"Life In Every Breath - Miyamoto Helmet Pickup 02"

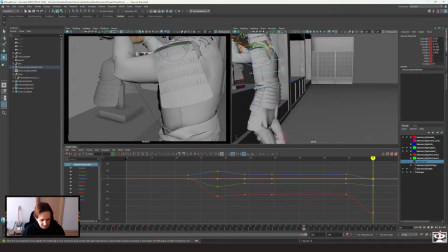[38:29]
something like that.
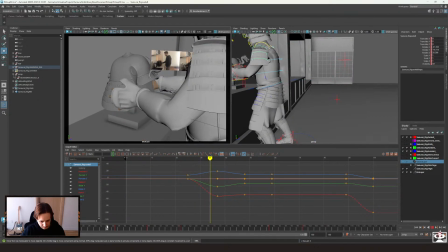Actually, this one I'll play it the opposite way. As he's coming in, there he goes like, yeah, something like that.
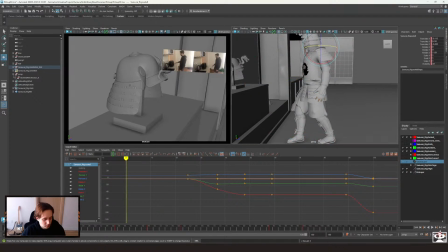[39:04]
I don't want to work overlap and stuff yet.
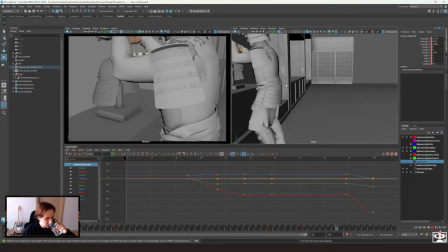Yeah, obviously the spacing is not working. Nothing is great at the moment, but it's starting to take shape.
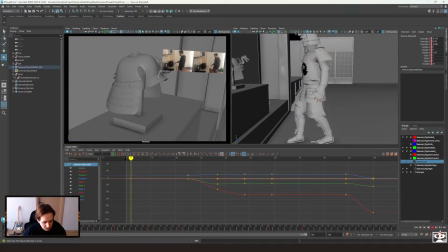See here the hyperextension really bugs me, but it's because I don't have enough keys.
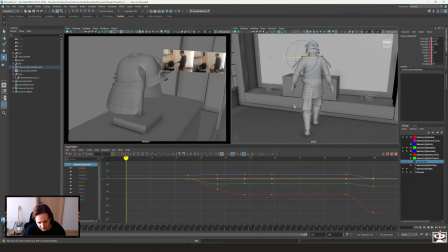[39:40]
Also the mechanics of the walk, not there yet. It's really bothering me, this stuff.
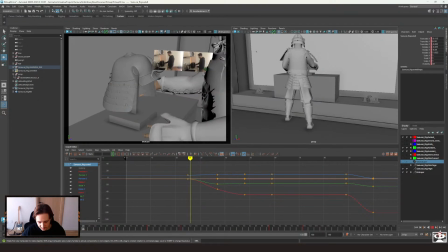[39:49]
But I can make it work, I think.
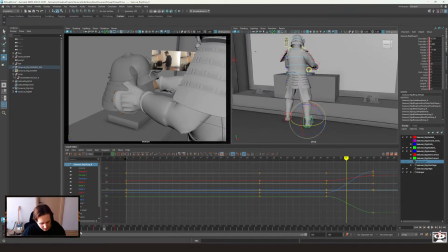Especially if we play with this stuff, add a little bit more finesse, like instead of doing this, here we got like that, you know, and then
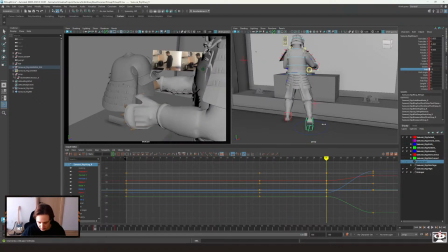[40:07]
actually it should be here, so let's cancel this, bring that here, and then he goes like that. But I'm not gonna add this yet. Next time I wanna like figure out more the mechanics and what we see in camera. I think I'm going to actually push the whole thing out after all.
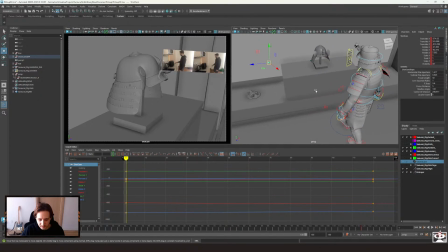[40:28]
I think I like that idea more, but you see a little bit more of what I'm animating.
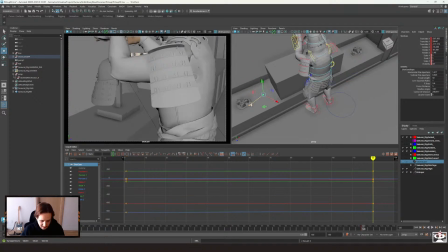[40:33]
So at least somewhere there, and there at the end, maybe somewhere there-ish. So you don't see the face yet, but you have a sense of what's happening. Just try to keep it more there.
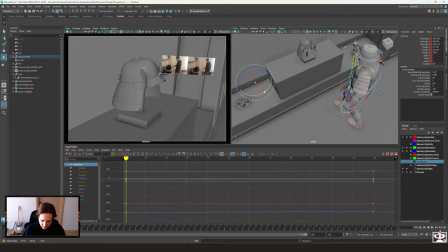[40:55]
Actually, maybe in the beginning I can. There. So we have some panning as well. Yeah, that's better. Yeah, and that's it for today.
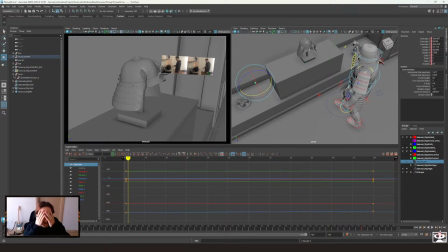[41:09]
Thanks for watching. Stay safe, stay creative, keep animating. I will be back, I don't know when, but I'll try to keep this happening often. Yeah, thanks for watching. Bye.